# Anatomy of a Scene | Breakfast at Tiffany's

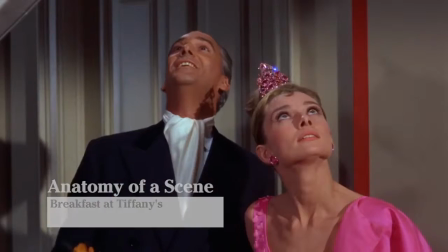Oh, good evening, Paul. Good evening. Good evening.
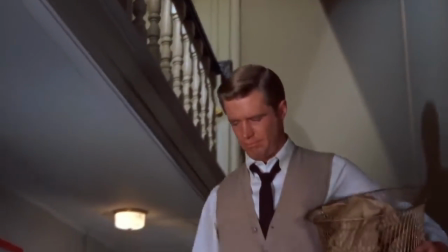The scene which takes place after Paul tells Holly he loves her is all about covering up true emotion.
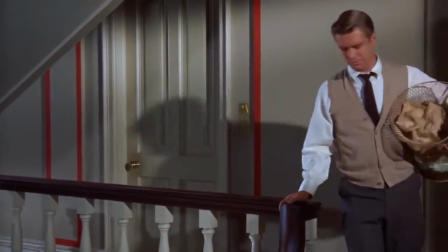Almost immediately after the door to her apartment closes, Paul hears screaming and furniture breaking and comes back up worried.
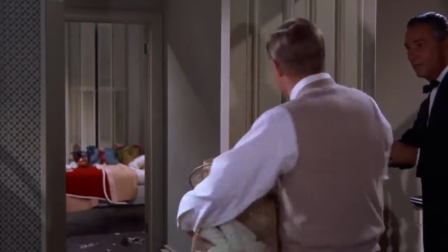Now, although the scene takes place at nighttime, the apartment is well-lit. Director Blake Edwards uses relatively quick cuts to communicate the chaos of Holly's tantrum.
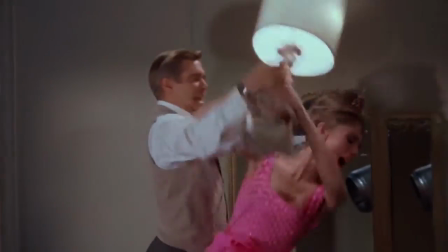And as chaos ensues inside Holly's room and Paul wrestles her to the bed, she throws a lamp on the ground, shattering it to pieces, and suddenly making the room dark.
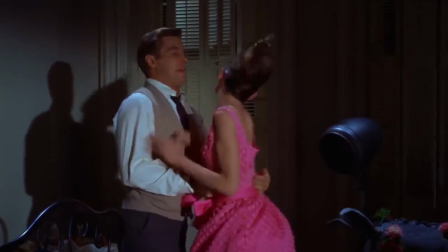The abrupt transition to low-key lighting acts as a metaphor for Holly's internal struggle. The room was seemingly luminous, but all it took was a lamp to turn off for the truth to be revealed.
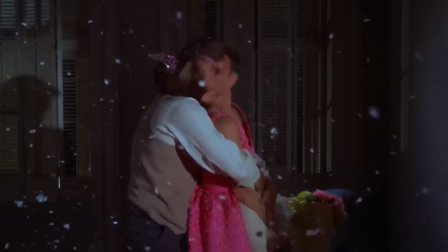Holly was never truly happy with her lifestyle, but attempted to cover up this fact with material possessions to hide or lighten her emotions.
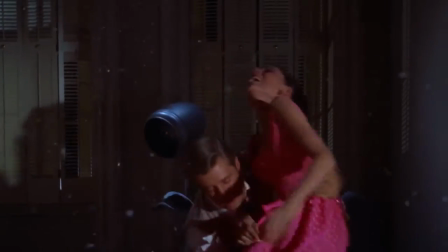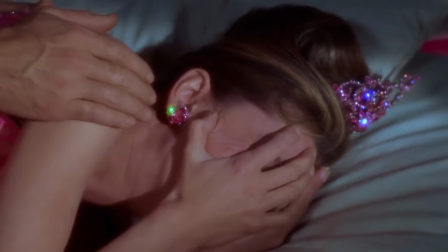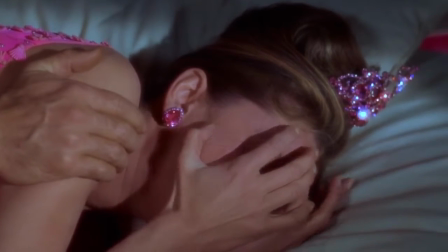When Holly lies down in bed and takes her hands off of her face,
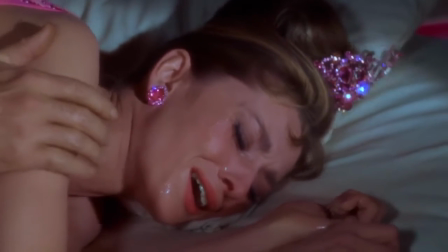Edwards purposefully uses a close-up shot of her for multiple seconds to exemplify the sheer sadness and hopelessness she is facing.
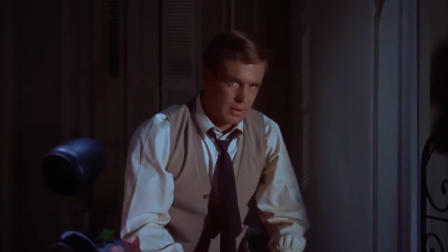The next shot is a close-up of Paul that is meant to supplement the shot of Holly by indicating his clear distress about her emotional state through the character's facial emotions.
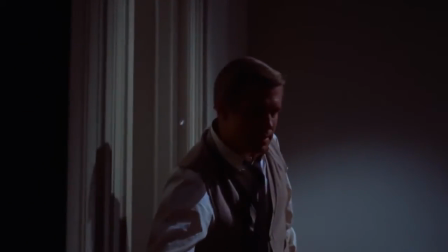By not using dialogue to convey meaning here like most of the film does, Edwards indicates that an important change for Holly is occurring within the scene.
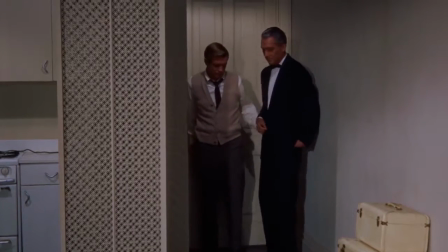For the first time, she is unable to repress her feelings of emptiness.
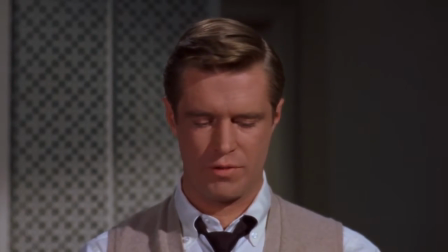Receive notice, young Fred killed.
The second half of this scene reveals that Holly's brother has died, and we get a medium close-up shot of Paul's face to witness his sadness, followed by a quick shot of Jose.
Join in the sorrow of our mutual loss.
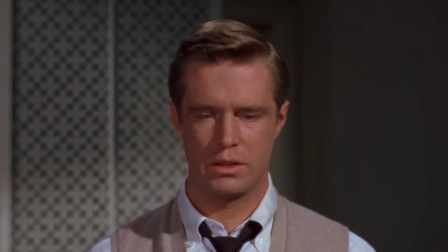letter following love doc all jose has to say is
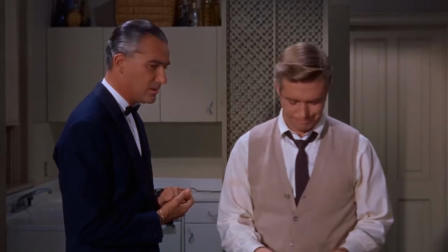oh which shows his general apathy towards holly's well-being and his
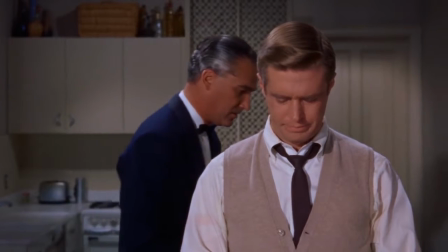overall selfishness the clothing in the scene is very important paul is wearing extremely simplistic
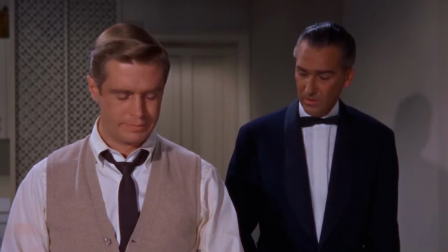clothing because every aspect of his life is simple and he's always true to himself holly's expensive bright
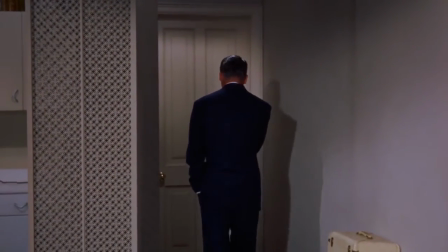pink dress seems to exaggerate her social status to a point of satire.
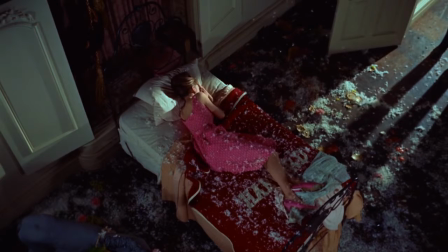Holly lies isolated in bed wearing her dress, and the contrast achieved by Holly crying her expensive clothing reveals how socialites mask their painful emotions by their wealth. The final shot is taken at a high angle, showing how empty Holly's room, and therefore Holly, is without her brother.